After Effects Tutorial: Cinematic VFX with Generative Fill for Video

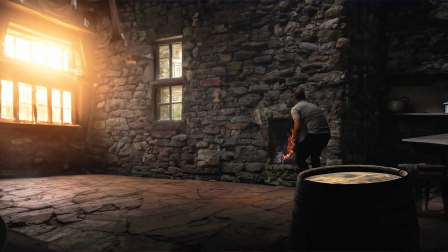Let me show you how to create a cinematic time period piece using After Effects and Generative Fill. All right, so I was on a hike and I found really cool mansion ruins.
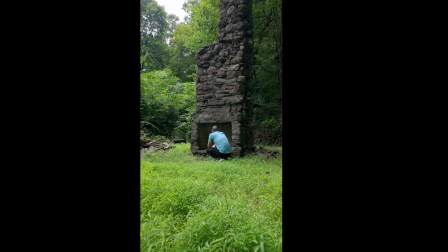Luckily, I had my Osmo Pocket with me, so I got a shot of me in front of this chimney acting like there was a fire there. I shot this vertically because it gives me more resolution when I bring this into a 16:9 composition.
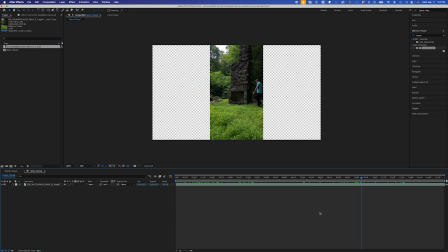So I'll bring that into After Effects in a 16:9 comp, and I'll make a screen grab of right here when I'm standing.
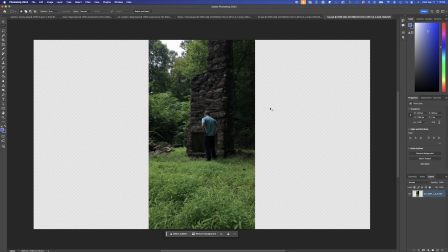I'll go to Composition, Save Frame As, Photoshop Layers. And then opening that PSD in Photoshop, I could resize it and reposition it as I like.
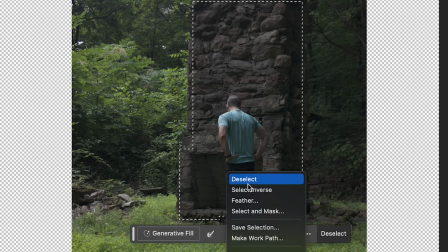I'll select my main chimney area here, and I'll just select Inverse, and then I'll hit Delete. I'll expand this selection by 1 pixel, and I'll add my prompt. Okay, I'll hit Generate, and I have a few great options here.
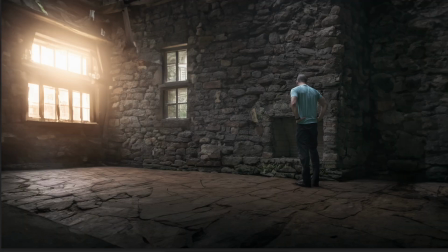So I'll go with this one.
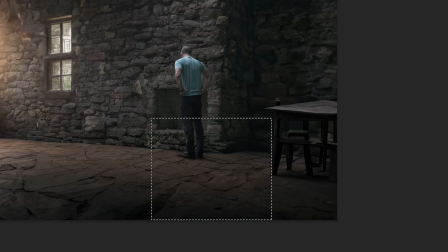I'll generate some more elements here, as well as remove my generated feet, and I'll add some foreground elements here that I could also isolate onto separate layers.
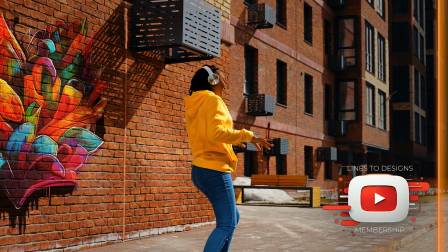Now before we get any further, if you guys want to see some exclusive tutorials and get early access to my new tutorials, then check out my YouTube membership page linked below.
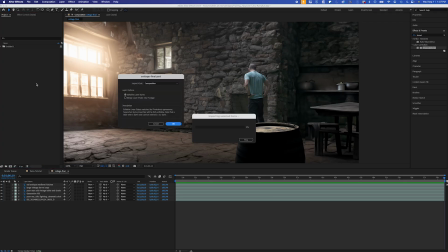So I'll save this and bring the PSD into After Effects as a composition.
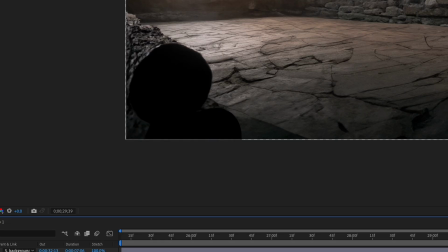And you'll notice I just added one more foreground element, so in my comp I'm going to bring my video layer into it.
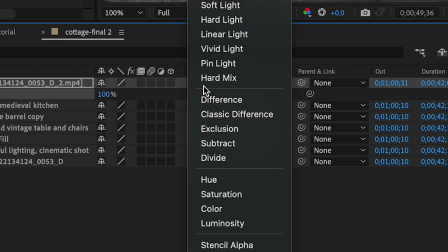I'll line up my chimney perfectly with my background using the divide blending mode and tweaking the position until everything is white.
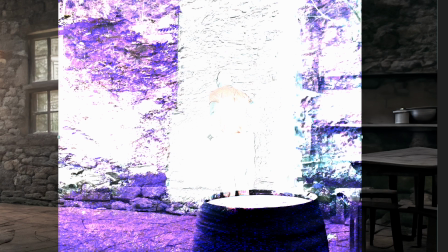That's how I know it's all lined up. Great.
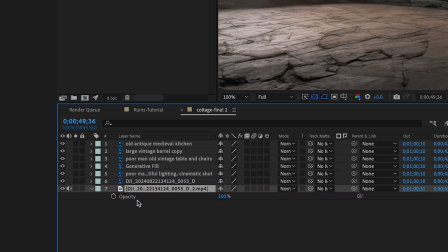Now I'm going to bring my video layer on the bottom and hide my chimney layer so the video layer is revealed underneath the PSD.
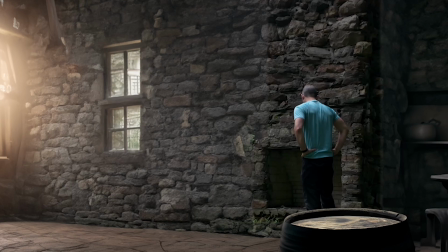You may notice a bit of camera movement just due to the wind and whatnot, so I'll have to do a little motion tracking to my video clip.
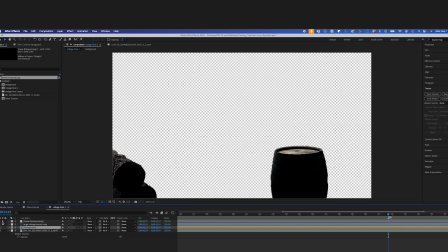So I'm going to pre-comp my background. I'll leave my foreground elements here though. I'll select my video clip and I'll go Track and Stabilize, Track Motion.
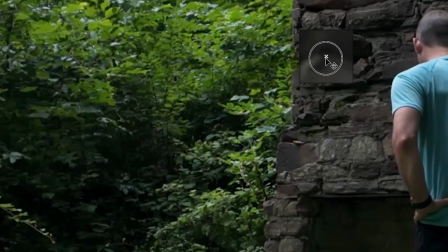And this will bring up my layer panel, and I'll select the High Contrast Track Point.
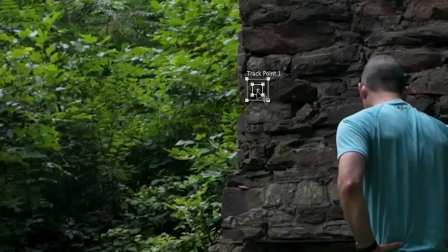I'll analyze forward.
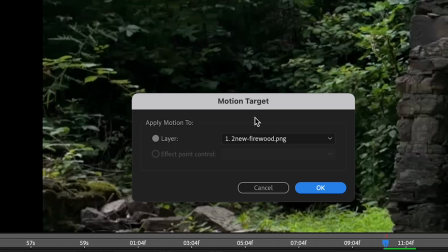And that track looks good, so I'll choose Edit Target, and I'll select my background, and hit Apply.
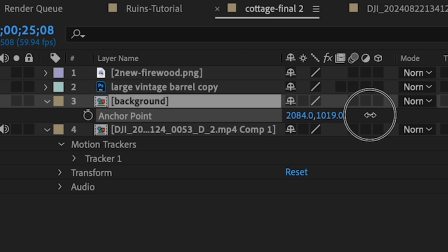So the background layer jumps around a little bit, I have to tweak it using the anchor point to get it right back into position.
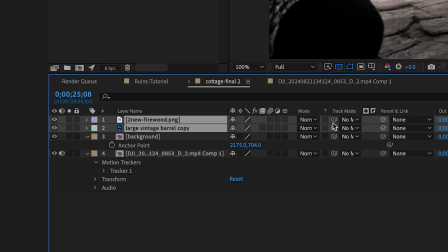And my track motion looks good. So I'll just parent my foreground elements to the main track layer as well, so they get that same motion.
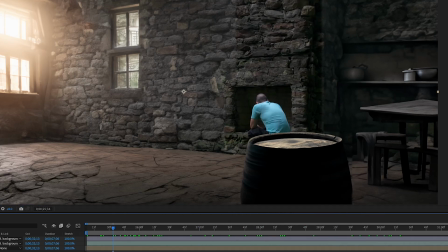So now I want to get a fire in this fireplace. So to do that, I have a clip here of a fireplace.
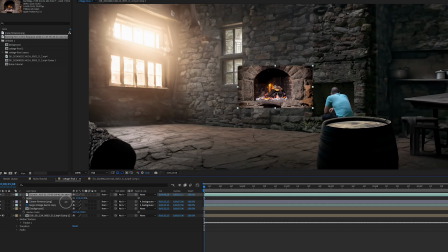I'm gonna just lay this in, scale it down, and get it in position.
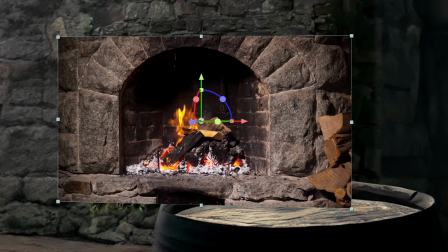I'll make it a 3D layer and change the orientation a bit, and I'll mask and feather it to blend it in.
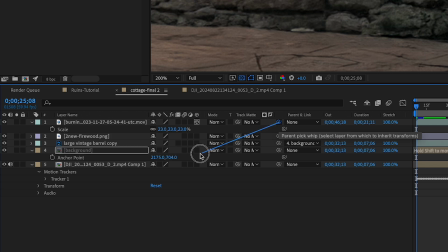And I'll also make sure that I'll parent it to my background to get that tracked motion.
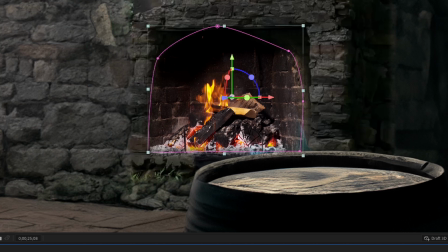So now the problem is I'm standing in front of it, so I'm actually going to have to rotoscope myself. Some of you may be asking, well, if you're just going to rotoscope yourself, then why shoot it on location in the first place?
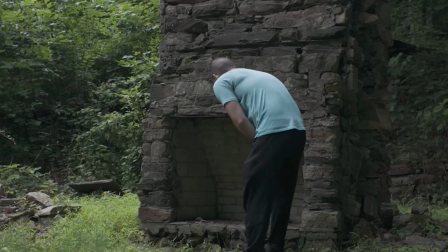Great question. Well, the composite is actually going to be a lot more believable because I'm actually in that location with the exact same lighting.
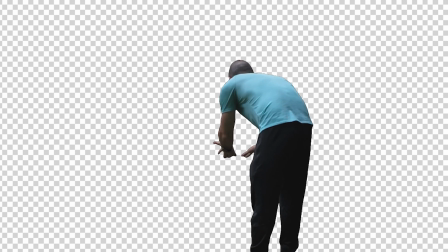Plus, having a clean roto layer allows me to color correct myself and add some nice edge lighting effects coming from the fire.
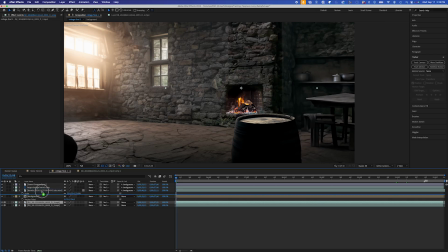So from here, I'll duplicate my video layer and I'll bring it behind my foreground, my barrel here.
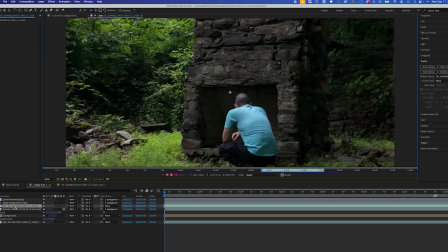I'll double click on the video layer and I'll use the rotor brush to rotoscope.
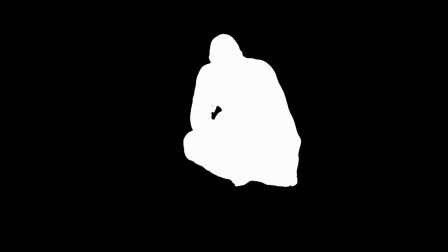I'm gonna speed up this rotoscope, but if you wanna dive deeper into rotoscoping, I have a whole playlist of rotoscoping tutorials you could check out here.
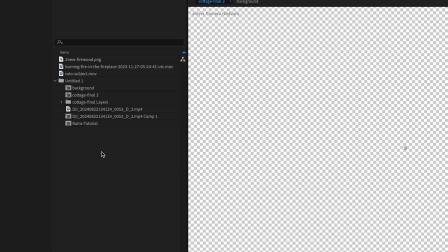So after I rotoscope and render this out with an alpha channel, I'll replace my roto layer with my pre-rendered version for quicker rendering.
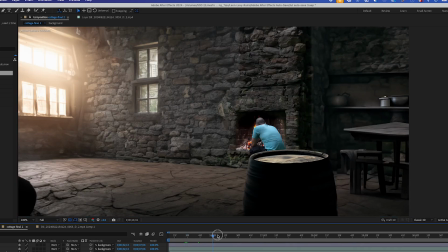And now you can see my subject, me, is in front of the fireplace now with a nice isolated roto layer.
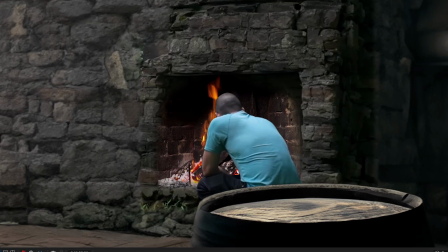So now I want to work on color correction. Now since this is a period piece type scene, I want to change my shirt to a less distracting color.
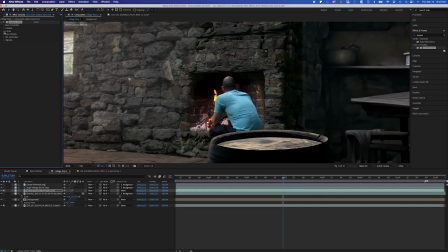So I'll use the Lumetri color effect. And in hue versus saturation, I'll bring the blue level way down.
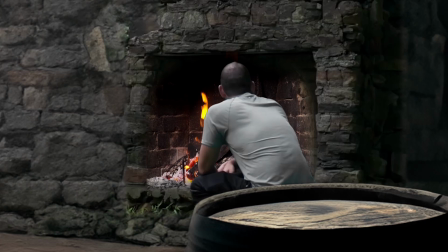And this will turn my shirt into a gray, which is a lot less distracting and more fitting in the scene.
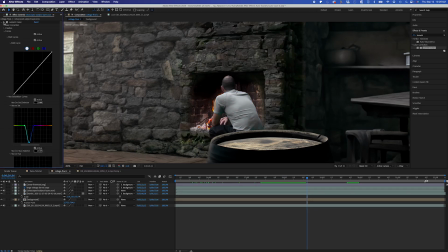Now I want to add a little bit of edge lighting from the fire to my subject.